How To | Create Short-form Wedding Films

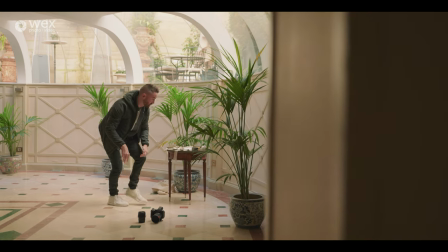basically with weddings you're always going to want to make sure that you're looking for the best light making sure there's no overhead lights on and using as much available natural light as possible so I've got all of their bits and pieces here so these
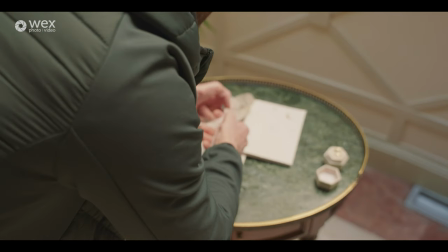are their vow books I've also got some perfume
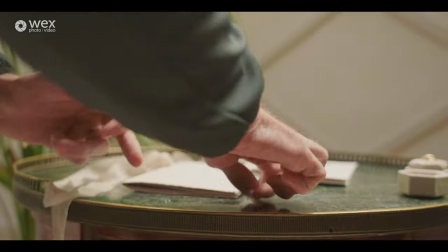their bow ties their rings so I'm just going to arrange these into a nice accessory
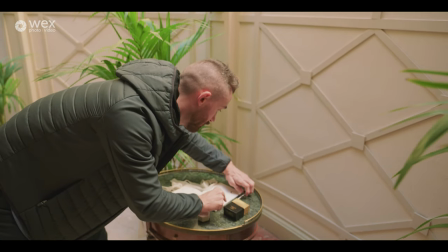detail shot so what I'm doing is I'm laying out their vow books and I'm going place the rings,
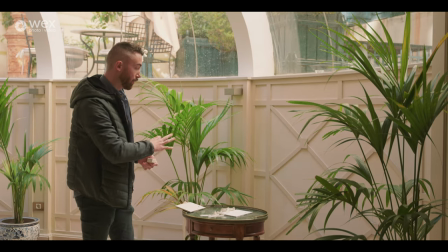the cufflinks and the bow tie all around that to create a beautiful
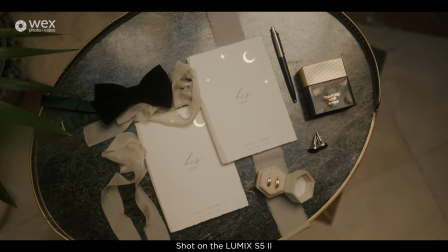accessory detail shot which is going to be a really key important part of their memories.
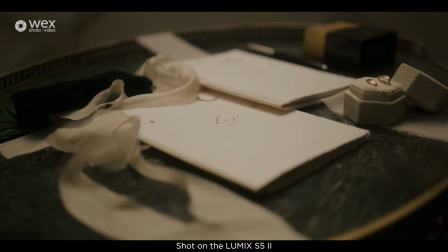Yeah I'm happy with that, looks really cute. So normally I'd shoot these detail shots from above using a gimbal to get
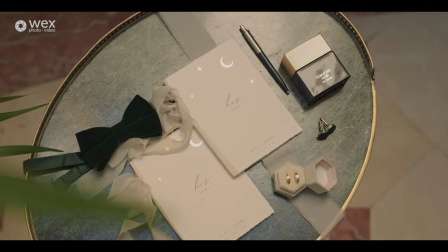some nice kind of parallax movement as I'm moving around the accessories but
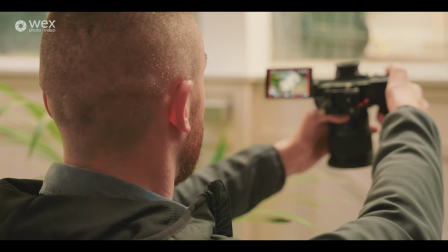I wanted to keep things simple with my setup today so I'm gonna go completely handheld and just kind of gently rock on the spot I've got the
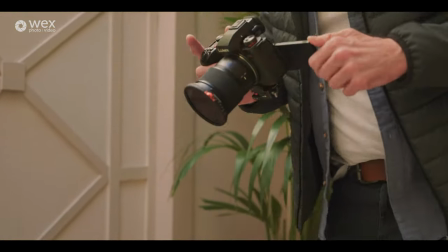stabilization turned on the E stabilization turned on as well so I'm just gonna use this 35 at f1.8 to make a really nice shallow depth of field just to get some nice different slow moving angles of their details so
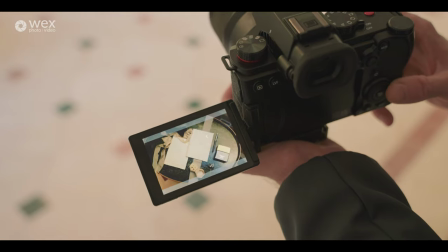I've got a nice variety of top-down shots some to the side, some with a little bit of movement, some keeping mostly still, just to have a little bit of variety when I go into post-production. I can also add stabilisation on in post, I can do some zooms as well,
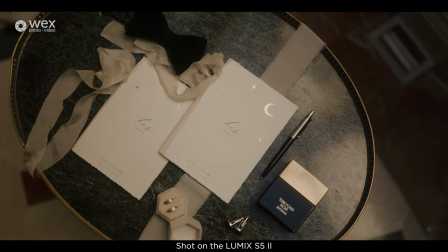just to animate the inanimate objects, just to bring that to life.
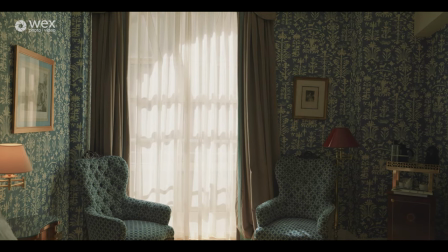So I'm just here in the guys' room where they're getting ready before we head up to the mountains later for their sunset ceremony.
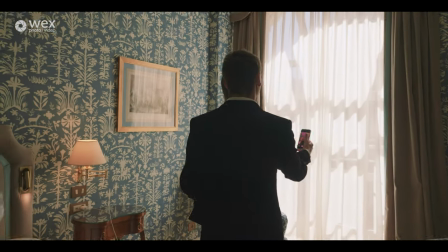We've picked a really nice bright room with lots of natural light which is really really important.
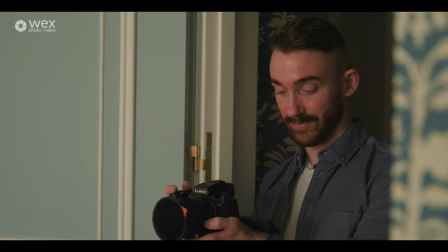It is almost too bright so we have pulled the curtains to just to help diffuse that light and I've also got a diffusion filter on the front of my lens which is also an ND filter which is going to help me utilize the light and create some nice silhouette effects.
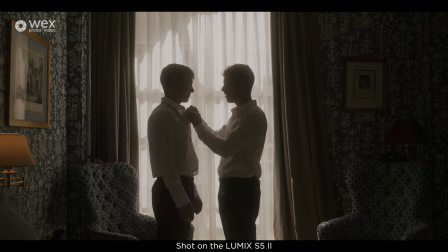We're going to be having them get ready into their suit so I'm going to be capturing shots like and helping each other do their bow tie up, helping them do their shirt up, some aftershave shots and they're also going to be writing their vowels in the vowel books just ready to read their
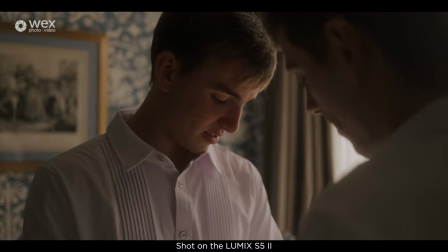promises to each other later on. So with video it's really important to tell a story whether I decide to edit that in more of a
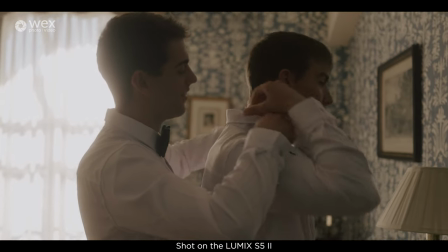chronological order or I'm gonna play around in the edit and put things in different places just to add a bit of drama.
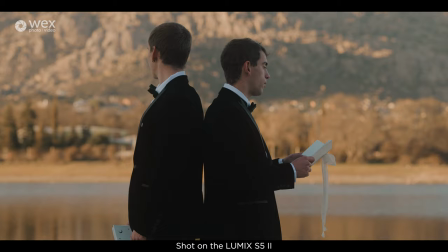With my edits I like to bring the most dramatic parts of the video to the beginning to really help capture my audience's attention.
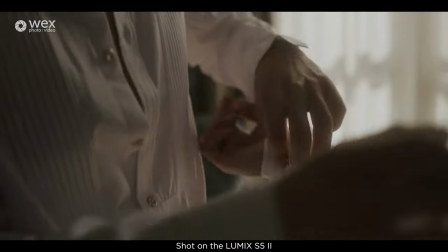So it's just all about capturing different parts of their story so that you've got as
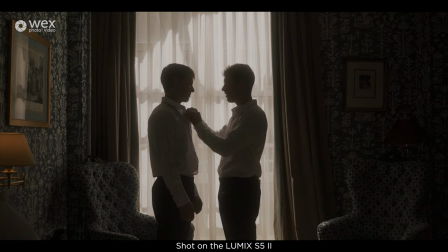much content as you need to piece it together later to make a really emotional film.
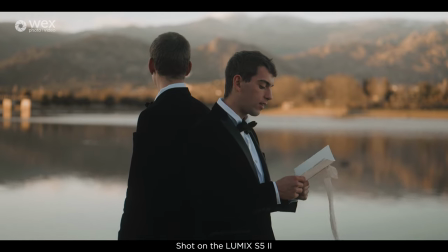So I'm just going to run through my settings real quick. So normally I would shoot in 6k open gate mode which gives me a 4 by 3 aspect ratio which means if I'm going to be putting clips of it on social media or YouTube I've got the 4 by 3 aspect
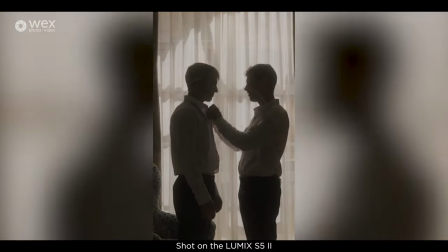ratio to work with I can then create 9 by 16 versions also zoom in and create a nice widescreen version as well today I'm actually gonna be shooting in cinema 4k that gives me the benefit of 422.
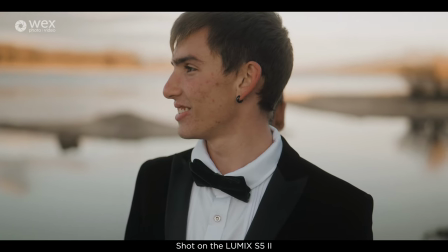My settings for the actual video settings I guess are kind of controversial so we're in a PAL region which means that the the base frames per second would be 25 frames a second I actually changed my camera to NTSC region and switch to 30 frames a second because when I'm editing it in
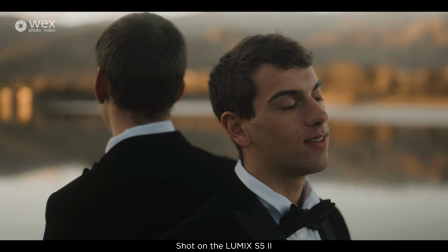a 25 frames a second timeline it means I can slow the footage down by about 20%
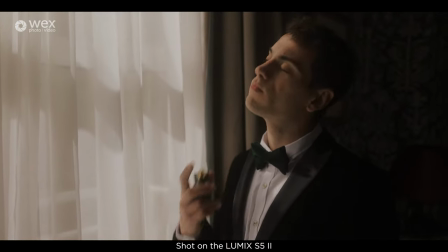and it just gives me a little bit more of a kind of dreamy motion by slowing it down by 20%.
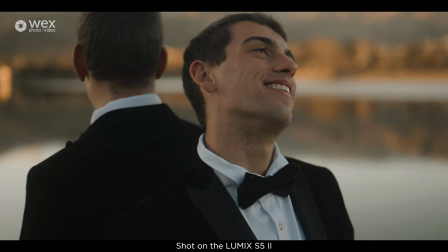The downside of shooting in 30 frames a second in a PAL area is any lights are gonna be flickering so instead of sticking to the 180 degree rule to make sure the shutter speed is nice and smooth I actually just switch it to 216 degrees and that eliminates any kind of flickering with indoor lights. So the video, the final video is gonna be in in not quite slow motion, it's going to be in real time,
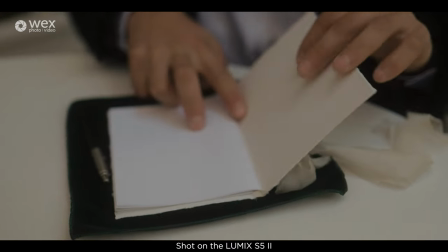but with just a little bit of 20% slow motion where the 30% has been slowed down to 25%.
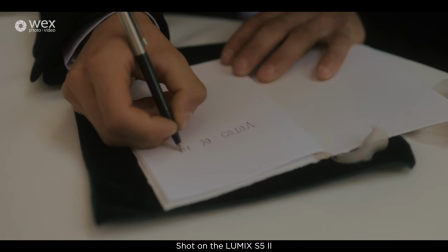I think it's a good compromise to be able to keep the full frame with no crop and still being able to have a little bit of slow motion just so it looks nice and dreamy.
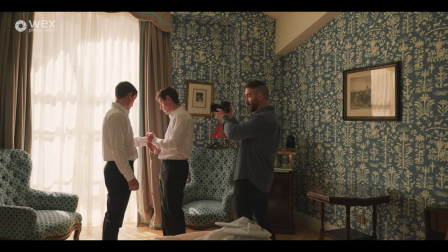So when I am shooting, to give a bit more movement, I kind of switch the weight between my left leg and my right leg.
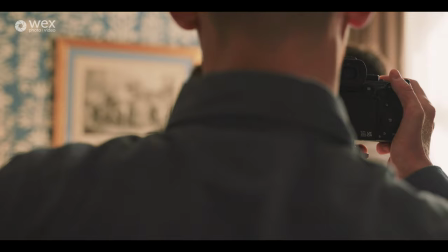I don't really know notice I'm doing it it's just become a bit of a habit so I'm kind of swaying a bit like this
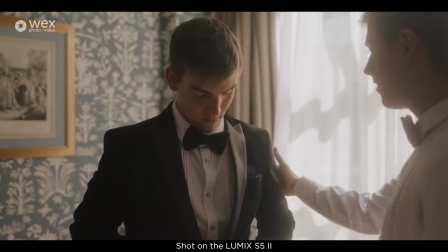the stabilization is working really smooth so it does almost look like I'm on a gimbal but still with a bit more of a
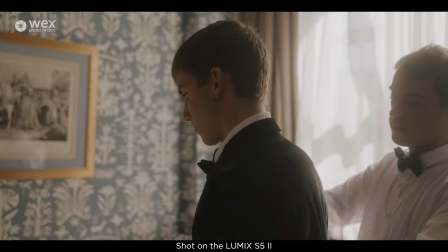realistic kind of movie vibe so yeah I'm just rocking from left to right
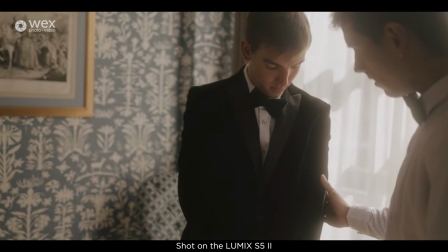just to add a bit more movement into
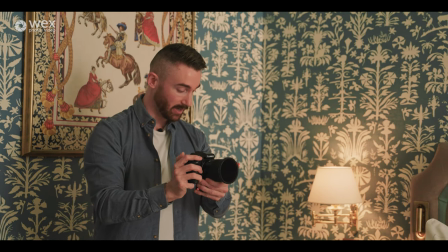the video so I'm working with that window light so if you guys want to just do up his buttons again for me,
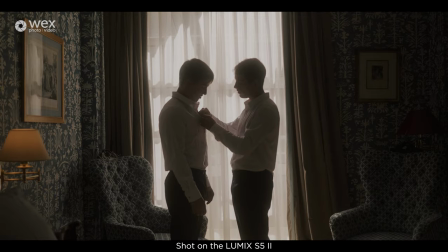just to get a bit more of a wider shot.
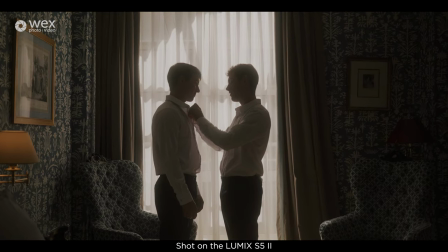And these guys, they're not professional models, these guys are a real couple, so it's nice to be able to give them friendly instructions,
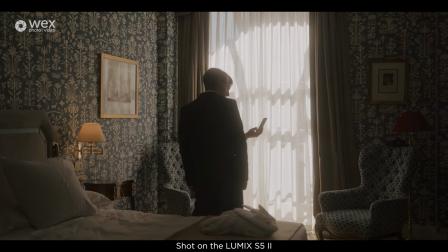always keeping everything kind of jokey and just making sure everyone's having fun so that they feel super comfortable.
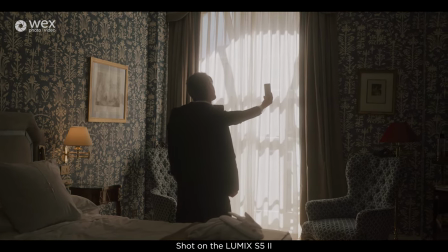And the more comfortable they are, the more natural they're gonna look on video. So one thing to remember when you're working with your clients is there is a real, I guess getting that balance between staging some shots that your clients are hoping to see and expect but also making sure they're not too overbearing.
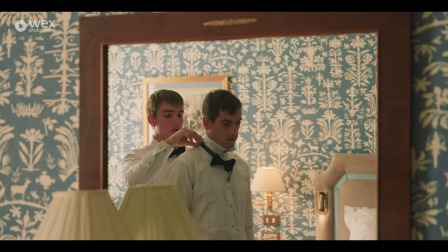So I am giving the guys hints and suggestions of
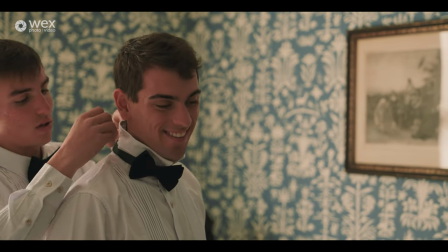things that I think are gonna look nice and that I know have worked well with previous couples but at the same time if anything comes occurs naturally that I think is cute I might make them repeat it for the video again but also always ensure that your couple are having fun and that they're feeling
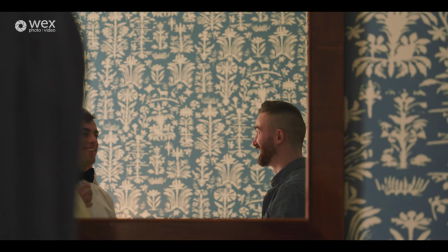confident so I've just instructed the guys now we're going to do a shot in the
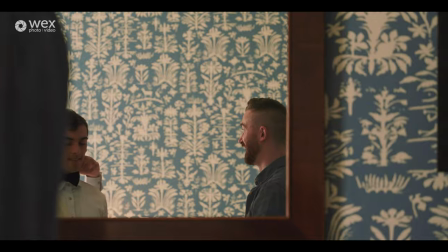mirror of them helping put their bow ties on just really enjoying themselves so it's just getting
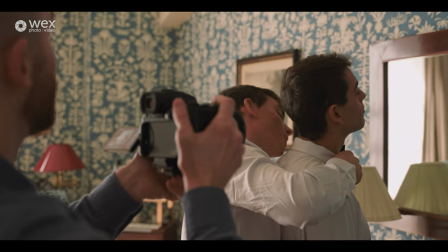that balance between giving them suggestions but also letting things happen naturally as well because as much as I'm seeing this from a filmmaker's perspective I'm also seeing this from this wedding
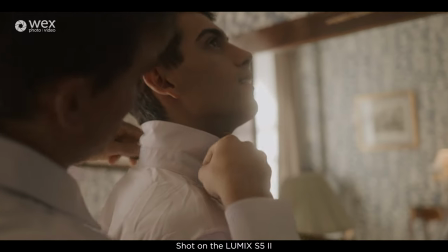as a from an emotional perspective and what kind of memories I'm going to be giving them so I don't want it to look totally forced I want it to be natural for
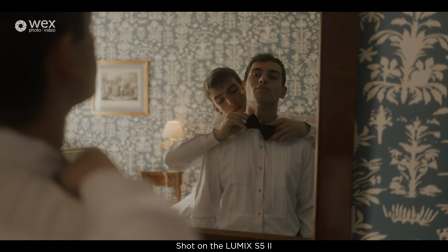them to look back on the video and go that's us so
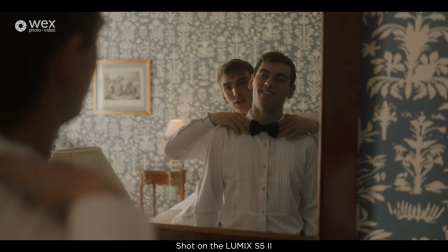I'm going to be protecting the highlights most of the time in the skin tone so I am in
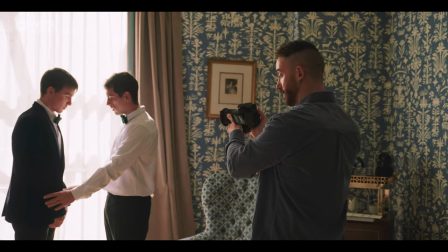some cases making the guys more silhouetted because I
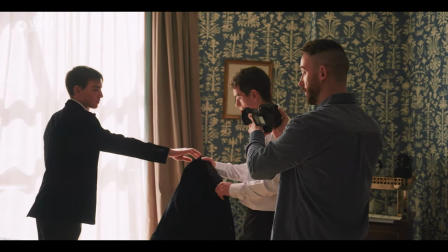don't want the light to look super super blown out and I'm kind of doing
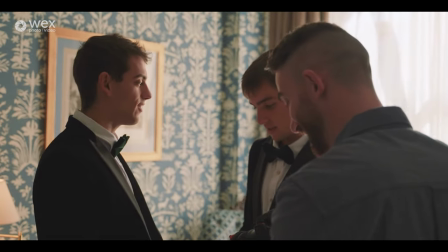a bit of variation to be honest with you so sometimes I'm letting the window really blow out other times I'm kind of controlling
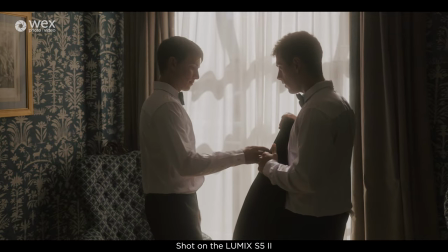that and making it a bit darker so I'm probably under exposing a lot more than I normally would but I feel like I feel like that adds kind of to
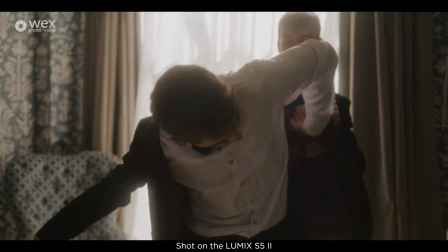the the mood of it as well